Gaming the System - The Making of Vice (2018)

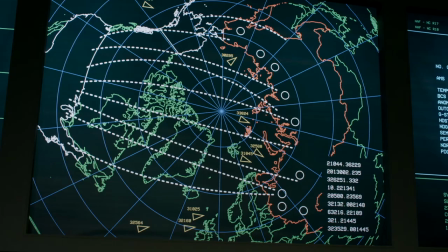It's the same process I start collecting images creating my little mood boards and creating files and at one point I said, okay, well,
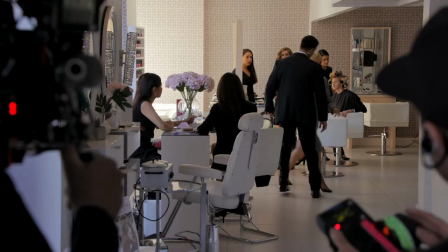this is file 50, this is file 125, this is file 211.
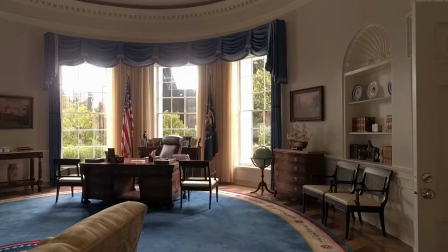I'm like, whoa, okay, we've got that many sets. You're creating decades of American history.
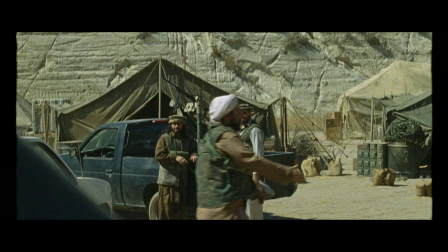I mean, you're in the Senate, you're in the White House, you're in Afghanistan, you're in Iraq.
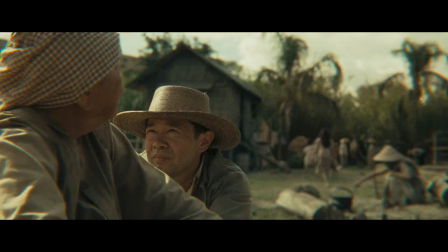We have the Supreme Court, the House of Representatives, Cambodia, Vietnam, Wyoming, Virginia.
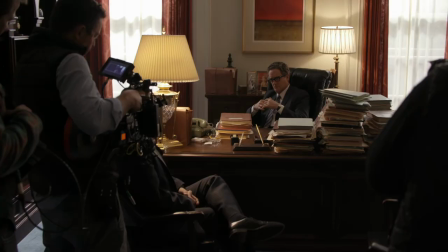Anything you can think of is in this. The challenge for Patrice was to create 50 years of history in Washington, all in Los Angeles.
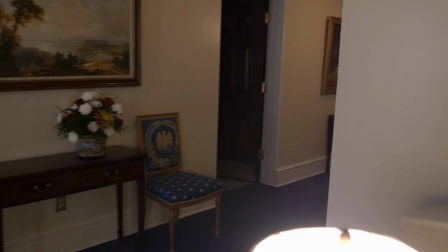The craftiness with which he addressed this movie is just incredible, and really, at that point, it boils down to a certain artistic eye.
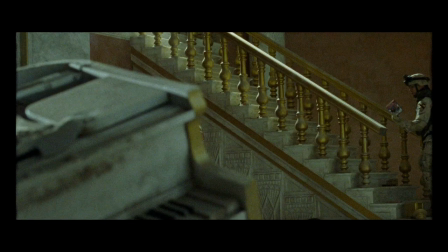You've got to be able to give the right slice of the image you need.
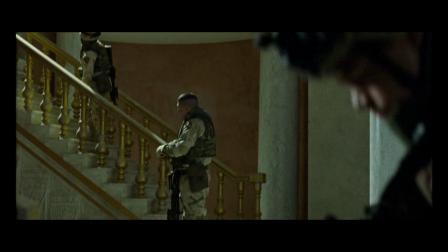There's a shot in the movie of Saddam's palace where they discover that, really, Saddam didn't have weapons of mass destruction.
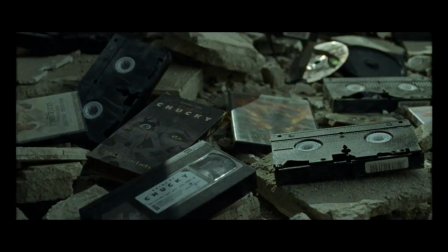And you look at the shot and just what he did, there's an old piano in the foreground, and a staircase in the background with rubble. And it just implies this giant cheesy palace in one slice of a set that he built. Every set we design needs to tell the story, needs to go beyond just the set being a set, right?
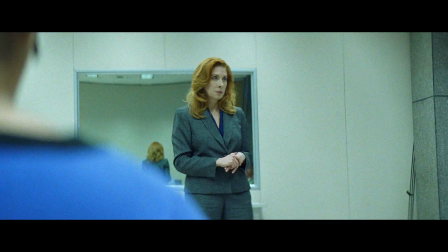It needs to hold the story like a good bass line or a good drum line. It's just about finding the extra detail that will help tell the story, even though sometimes it might be a bit subliminal.
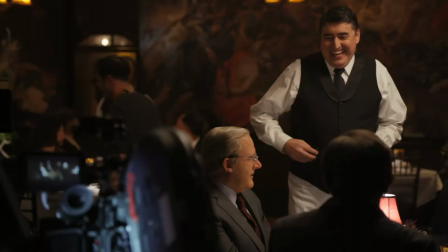One of my favorite sets is actually for when they read the menu of the torture. And I had the idea of using Nicolas Poussin paintings,
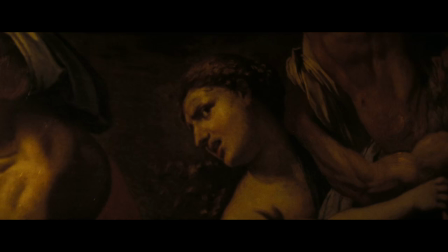which they look like super classic and inoffensive, but when you start looking at them, it's people being raped, beheaded.
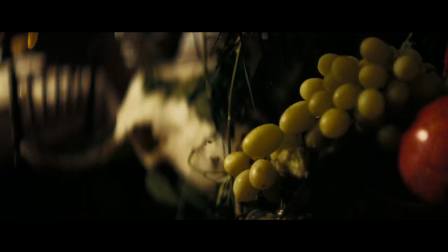It's quite atrocious visuals. And the flower arrangement, we say, let's put some skeletons in there.
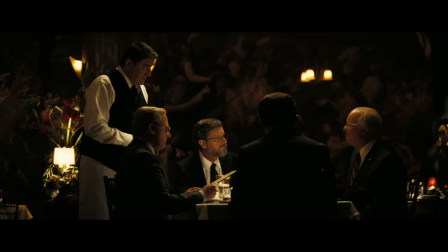I've always liked to play with symbolism. That's one I really, really had fun with.
Excellent choice. Thank you.
That kind of stuff, just it's hard to calculate how much that gives life to a movie.
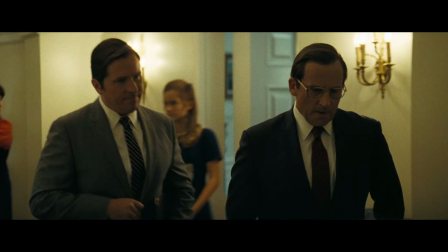You look at the White House in this movie, I've never seen a White House design like this. It's truly breathtaking. We recreated a big part of the West Wing, but the biggest challenge was to jump back and forth through time. Sometimes when we're finished shooting a certain scene, we would remodel those rooms to other rooms,
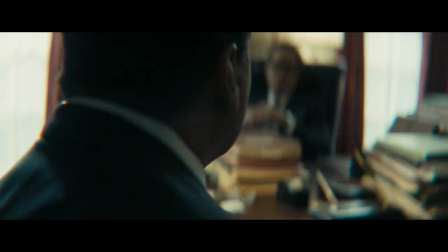like Rumsfeld's first office, which is also Kissinger's office, which is also Cheney's second office. He just changed the drapes, furniture, it was a bit of a choreography. He also was incredible at collaborating with Greg Frazier, our DP.
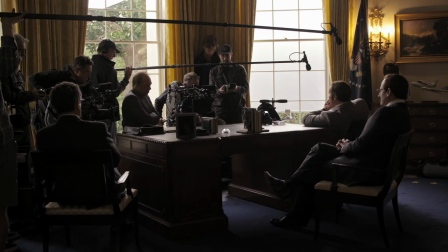They spent weeks and weeks talking about the paint in the White House and how that would catch the light of the camera and was it dense enough. Best thing about Greg is he can, like, find the shot in one second.
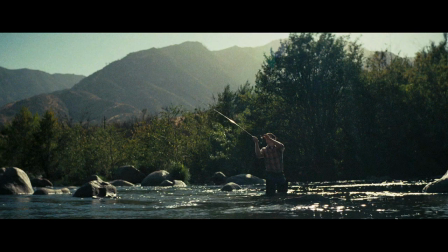And what I love about Frazier is he's not handcuffed by a specific style.
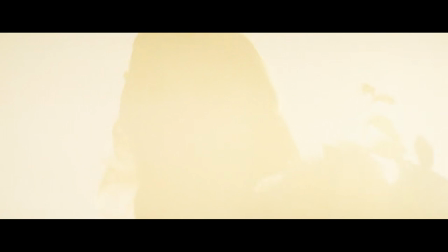He follows the story and the movie.
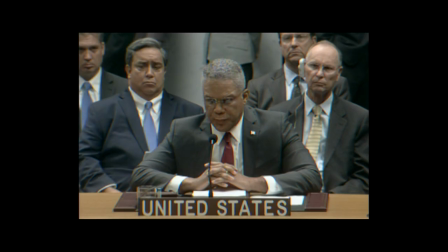We're able to mix in Super 8 and 16, and we use the real TV cameras for the period.
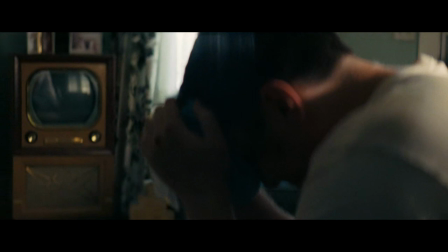So there's all these different formats in the movie, but all of it was always grounded by this beautiful 35-mil film look.
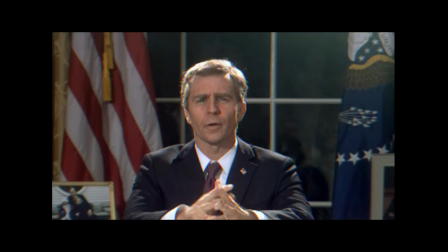He's simply one of the best DPs out there.
How's my hair?
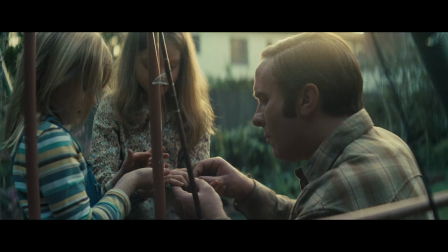We would joke, Hank Corwin and I, when we were in the edit room, we blame you,
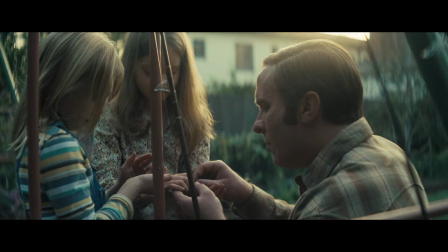Greg Frazier, because everything he shot was so gorgeous-looking that we couldn't give up the scenes.
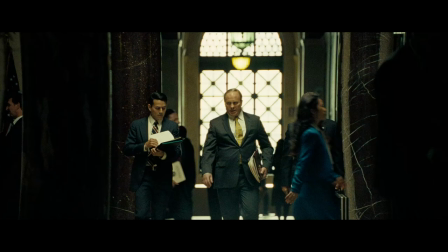And, you know, when you're editing, you have to cut stuff.
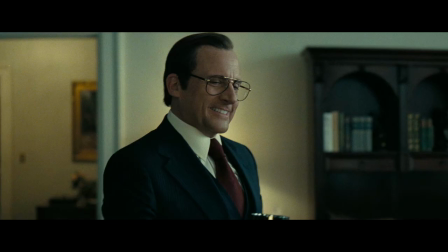I was absolutely stunned by what Hank Corwin, the editor, the dynamic between Adam and him is just phenomenal.
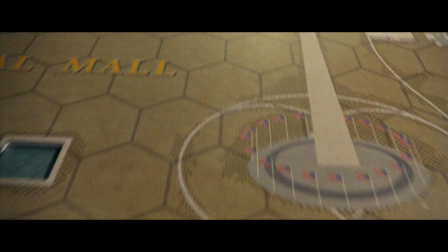There's an electricity to the combination of Adam and Hank as director and editor.
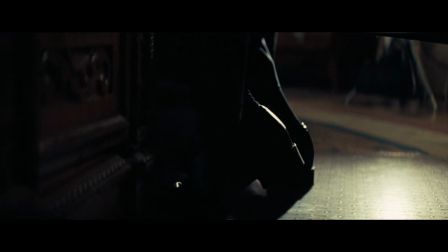The bold storytelling choices that Adam brings in both the script and how he directs.
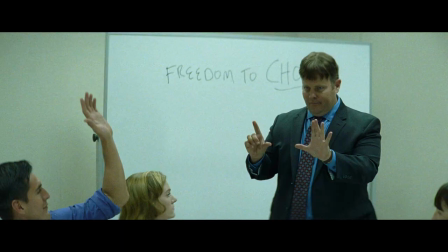And when you pair that with how Hank and his unique eye and how he cuts and the multimedia-type aspects of what he brings into the show, it comes alive.
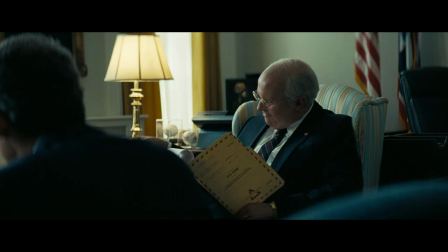Dick Cheney is a mystery.